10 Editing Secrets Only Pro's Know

And then when it's 2 people talking, you want to back up and put each person on each line.
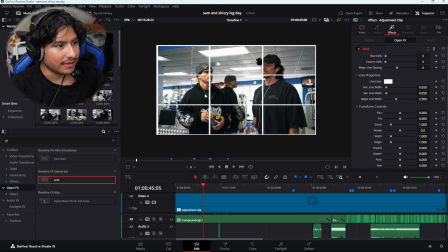253s
As you can see right here, we have Shizzy on this line. We have Sam on this line.
Back day, yeah. Like you said, energy's a little low. He's got an excuse. He's 12 days out.
And that's simply the rule of thirds.
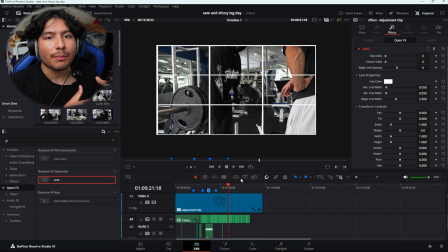263s
It can make or break a video. Always keep someone in the middle or on these guided lines. Number 6 is layering effects for subtle impact. So unfortunately, guys, there's just not one effect that is the best effect in the world that is just you throw it on and boom, good video. It's all about layering. You want to add the blur, maybe add some like optical flow, maybe a speed ramp, maybe like anything your heart desires, but make sure it is cohesive. It needs to blend beautifully. It can't just be one one effect overtaking the entire edit.
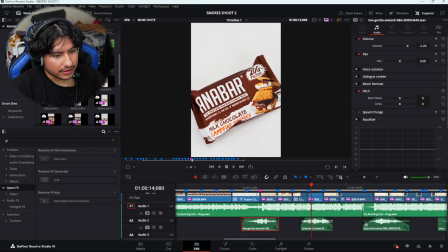294s
So let me show you how to do that. So we have some sound effects down here to sell the effects.
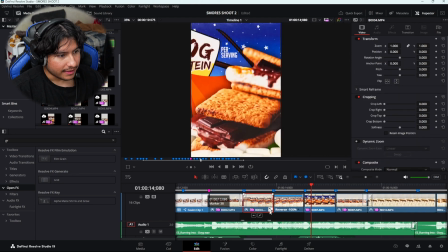299s
This is, you know, an Anabar ad. Got the music. These are some speed ramps. They look beautiful.
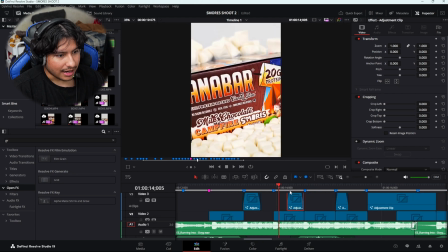304s
And then also we have 2 adjustment layers. This one is a shake, and then this one is some type of shake as well.
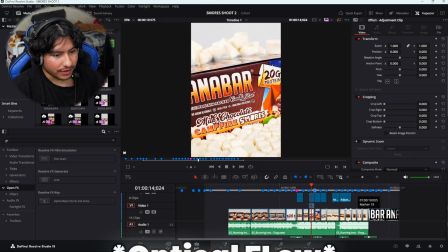310s
This is what the video looks like.
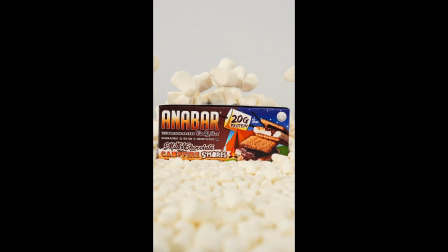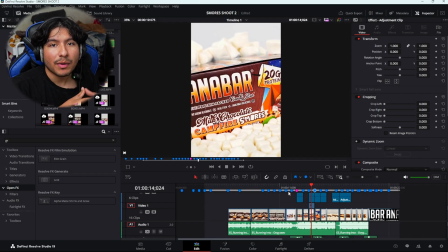324s
So yeah, as you can see, with everything combined, it creates a very good ad. So that is the importance of layering effects and not just throwing one on and hoping it's good. And number 7 is time remapping. Speed ramps and slow motion can add a dramatic effect to an edit. When used strategically, it can create a nice flow to the edit that is just good to look at. So let me show you the speed ramp reverse that I did in the Anabar edit.
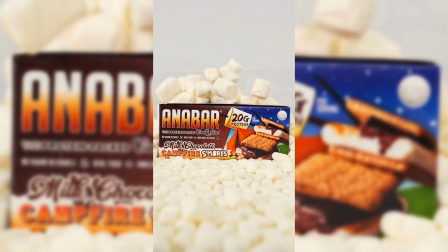350s
As you can see, it is smooth, it looks good, and it's just beautiful. Fortunately, I'm gonna have to make a video on speed ramping, but if you want to see something like that, comment down below. Number 8 is using titles and text professionally. Now I'm gonna show you an edit that has been posted by a company that I use,
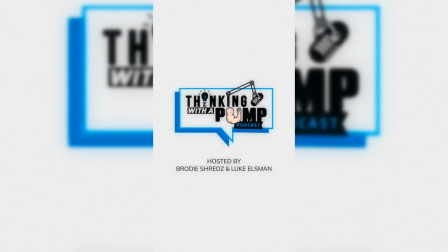366s
and I used a nice little text effect with a glitch sound, and nice typography that just makes an edit feel professional. It's not something that you just learn to make, but it's going on the internet, finding templates, finding cool stuff that you can either buy or source, and it adds a lot of professionalism to edits. And last but not least is leveraging music to control pace. I remember when I first started editing, I thought that I had to only use one track and use it full way through, but that's not the case. You can add transitions into different music or different parts of the song to get that part that you want in the edit, and you don't have to just edit it across.
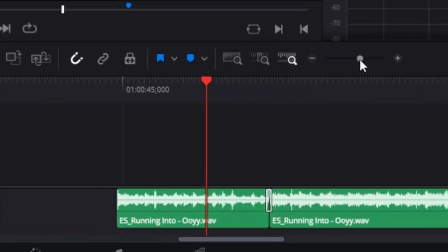404s
If you find a part of the song that you like and it's 40 seconds until the second part that you really like, you don't have to just edit all the way to then. You can simply cut it and combine it and transition the music. So again, in this Anabar edit, this is what it sounds like.
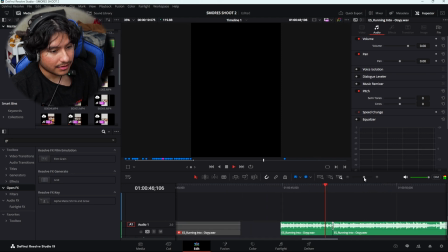421s
But if you cut it and put it to a part that you want to edit on, and you're 20 seconds ahead and the beat drop is closer. And thank you guys for watching. That is 10 editing techniques that you need to know. Hopefully this helped in some way. Leave any comments or recommendations in the comment section down below. I would love to read them. Give me some feedback.
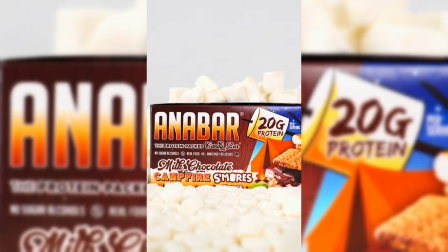441s
For free video assets like this grid and the same shake transition that was in the Anabar edit, it's in the link in the description and it is free. Thank you guys for watching, and until next time, peace.